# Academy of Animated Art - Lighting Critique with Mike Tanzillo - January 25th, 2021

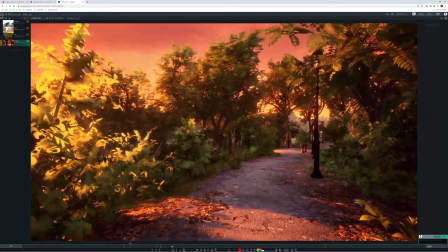496s
And then if there's a way
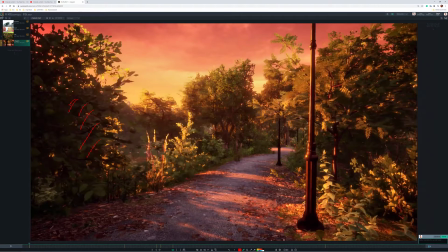500s
to get more specular highlights on some of these leaves, again, I don't know if that's possible in Unreal.
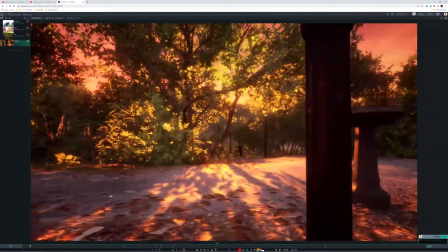508s
Just because leaves like this, and you can see some reference in the lighting chat,
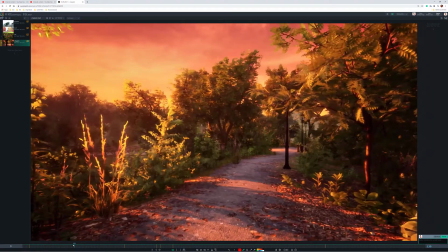517s
the leaves are a little bit, they're thicker, waxier, all that good stuff, and you'd see a little bit more of that specular highlight in there.
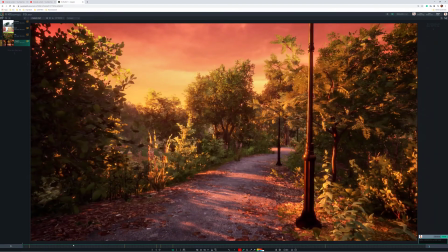527s
And then just looking at this from there's a weird thing on the first few frames where it looks like some stuff starts to move and then other stuff doesn't. I don't know what that is. Which is something to be aware of there.
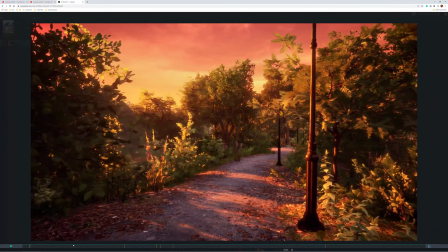540s
So it might just be a matter of starting this on frame. Let's see. Let's take a look. So do you see like just watch right? Oh, just watch right in there.
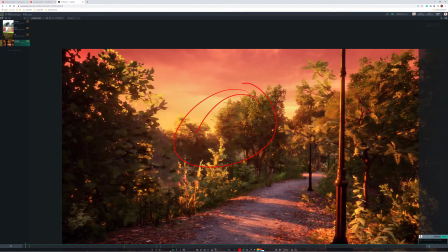552s
Let's see. How do I do that again?
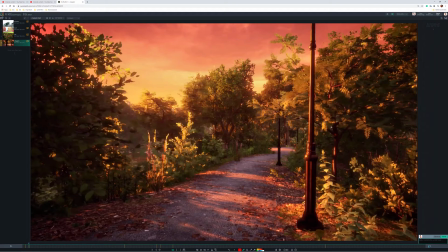558s
Right. So like watch right in there. See how that kind of like slips away, and then we start moving.
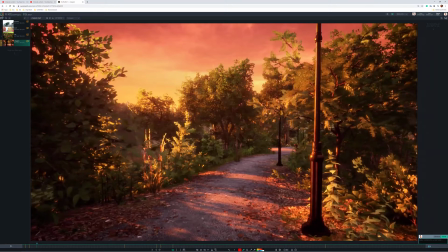563s
So it would just be a matter of maybe just start the shot here at frame like 35 instead.
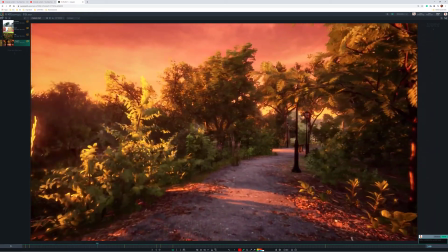570s
But yeah, really beautiful stuff overall. This is very, very impressive. I'm definitely liking this a lot.
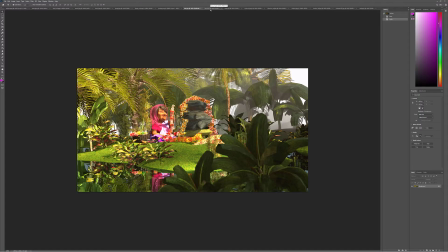577s
So really great start. All right, so you know what?
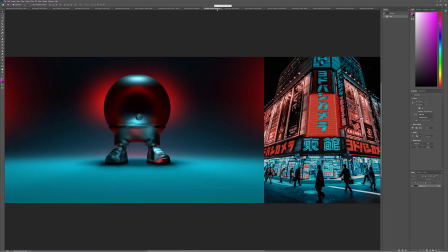582s
We'll start right here in the middle and we'll go forward. K. This is cool. This is it's an abstract representation of this image that we were seeing. It looks really nice. I like that you're utilizing the specular values in this. This glowiness behind us is really cool. It's a little tight around the edge.
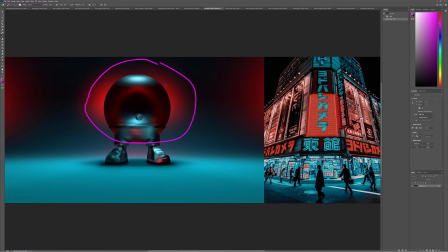600s
It would be nice if it was a little bit bigger It's just creating some visual vibration by, like, especially up here, the way, because it's like there's a bright halo that kind of cuts off through there and then goes around down here.
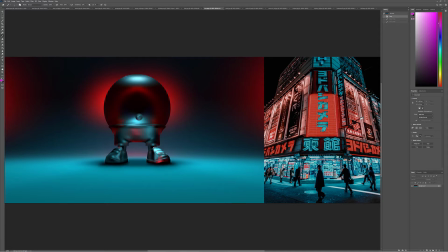614s
So I would just push out that influence a little bit more. And then it looks like on this front here, it's reflecting some red values, and I think that's really cool.
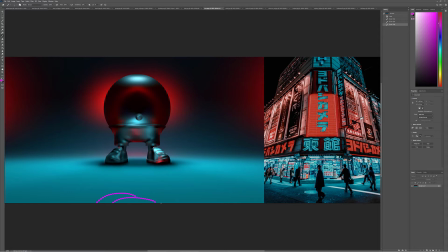627s
But it would be nice if there was just like a little, I don't know, like a little hint of that in the foreground here, the way that we're seeing it kind of back there. Just because it feels like it's reflecting something red off camera behind us, but I'm not getting any sort of sense of that in the lighting coming in here.
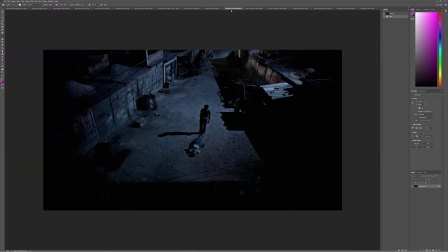641s
But overall, really good, really strong. Love the setup here. Millet, welcome to the group. This is a great shot to use for this exercise. I always like to, your breakdown was perfect.
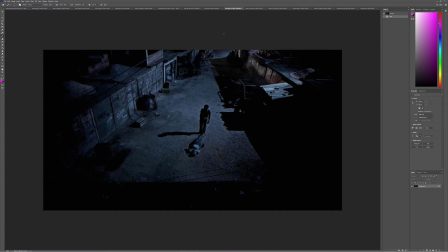658s
You were spot on with the things. I love like the central balance of it. The character's right in the middle of the scene, and also just like inside of this kind of perfect triangle here, just like living right there in this like very stable composition.
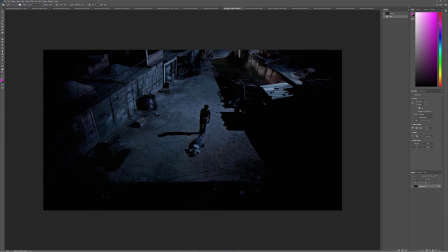676s
And then, but the other two things that I want to point out. Number one is the camera angle, where we've got like this god bird's eye view of the scene. Whenever I see that in a film or in a shot, I always think that that's a metaphor for like stepping back and taking in the overall scene as a whole, as opposed to the individual action.
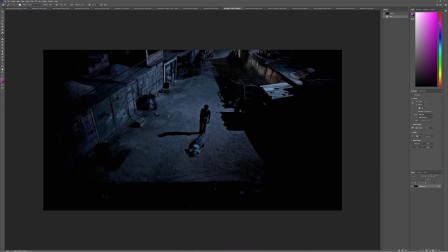695s
So obviously, something bad has gone down here, and just like taking a step back and either looking at it from a larger perspective, like a godlike perspective, or just kind of taking that into the overall scene, like how does this affect the overall world?
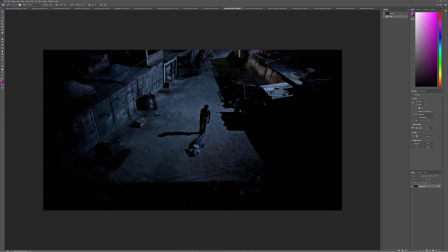710s
So this is kind of like a stepping back type of a camera placement, which is really cool. And then the second step is the level of brightness and darkness on the two characters. So obviously, like all the focus is here because like all the shaping is here, all the light is here. This character's completely occluded in shadow,
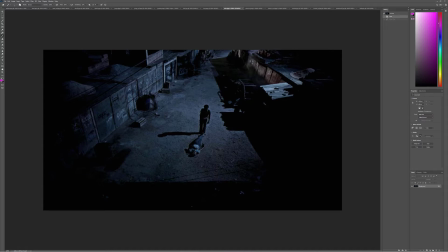730s
which not only draws the eye down here, but it also paints a picture of good and evil as well.